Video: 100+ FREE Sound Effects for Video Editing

You can get a ticket 100% for free by clicking the link in the description. Every single person that turns up
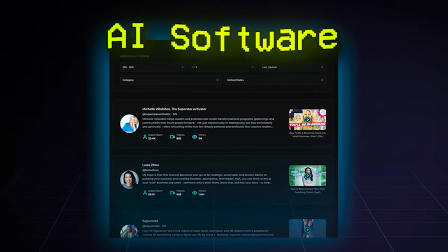248s
gets free access to my AI lead scraping software that I've spent close to $30,000 building. It literally finds clients for you. It's epic. Anyways, let's jump in to the next effect. Sound effect number 4, slide image bounce. Let's check this out.
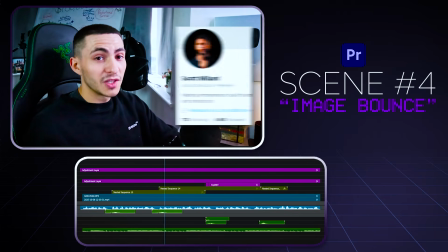So super simple effect right there. This is actually using a mix kit preset.
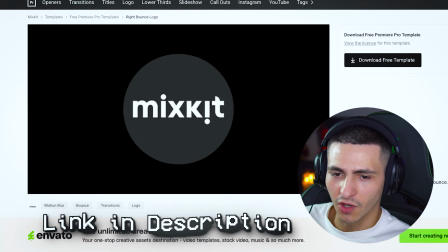273s
It literally just takes any object, text object, logo object, whatever you actually put inside this file, and just does a really smooth, nice transition in with the bounce effect.
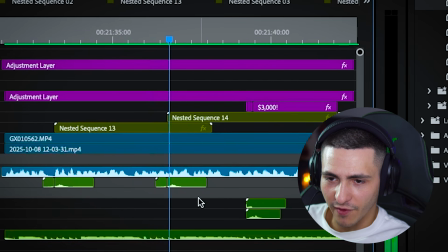282s
I love pairing that with this kind of swoosh splat effect, just because it actually matches the bounce so well.
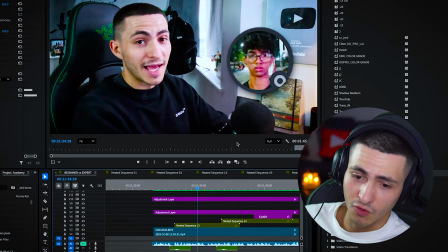289s
It really feels as though it has an impact to it. and then we zoom in a little bit on me, and then whoop, boom, it smashes in again. So boom.
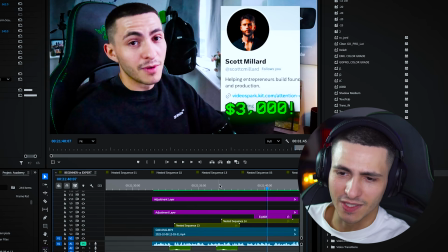297s
And then this is kind of unrelated. Again, I actually use the alien invert flashes right here, as you can see.
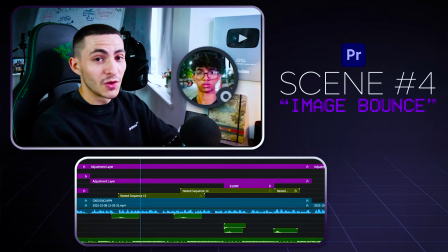303s And just to show you what that's worth, I took Tipra, one of my students, last month and placed him on a job with Scott Millard,
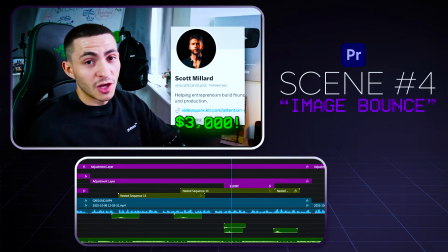309s a big influencer, and he made $3,000 that month just working for Scott Millard.
That was me talking about Tipra, one of my students who I placed with Scott Millard. He made $3K that month just off the job placement. 10 of you who click the link below, sign up, join the free WhatsApp group, and get ready for the event happening October 25th at 1 p.m.
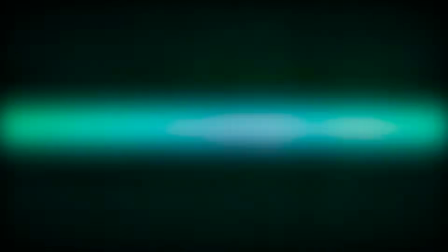326s
EST are getting placed on a paying job. Now let's jump into the fifth and final effect.
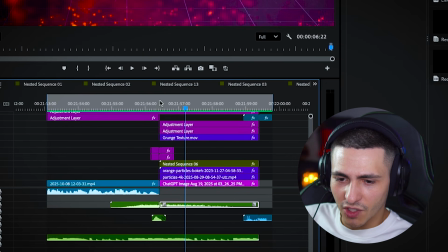334s
Woo! Clean. Instead of just using the riser, we've also paired it with a shake effect.
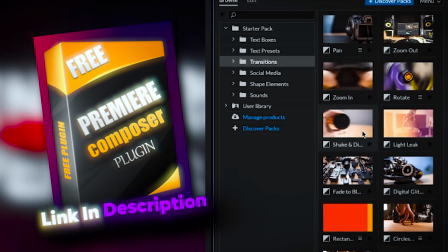341s
That is literally in Premiere Composer. Again, completely free. We come to transitions, and it's the shake and distort effect that I literally just drag and dropped over the top.
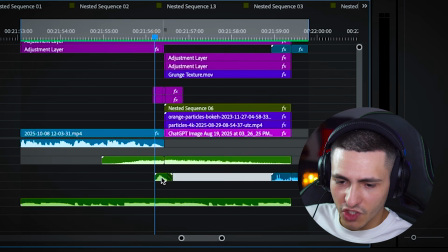350s
And it also comes with its own kind of swoosh sound effect. So you've got that kind of subtly in the background. You see, if I mute the riser, you just have the swoosh sound effect. However, when you have the riser on top, you have a really, really, really clean combination of both sound effects. This was actually the intro scene to this video right here. Beginner editor vs expert editor.
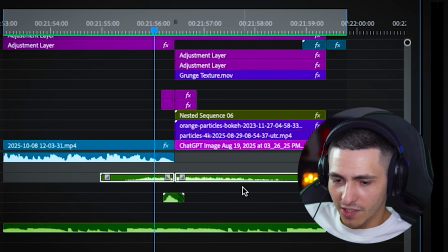372s
Great video. I'll play it after we end this video in a second. So literally just a riser sound effect paired with the shake and distort preset. Let's go ahead and play this with the full audio and the music and see how all this ties in together.
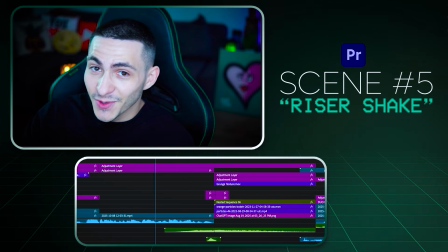385s If some of the beginners are secretly better than the experts,
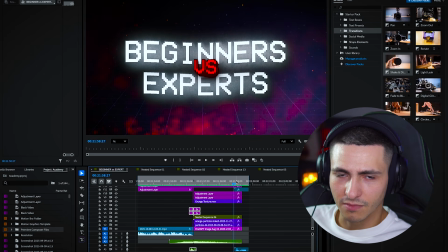391s
then we also just kind of end it with a glitch. It's just a nice, easy, lazy way to transition from one scene to the next.
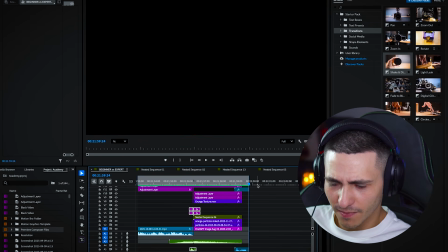398s
Woo! All right, done and dusted. Because I'm a man of my word, ding, that right there is a QR code you can scan to get every single sound effect and every single visual we talked about today, and you can use them in your own edits and recreate every single one of the scenes that I showed today. Very simple scenes, regardless, very fun and very effective. If you actually want to watch the full video that I was breaking down clips of today, this right here is the beginner editor versus expert editor. We actually paired 5 beginners versus 5 experts, and we saw who could come out on top. Actually, it was much closer than you'd expect. If you enjoyed this and want to watch more, click that one. I'm going to jump off your screen in 3, 2, 1. See you guys there.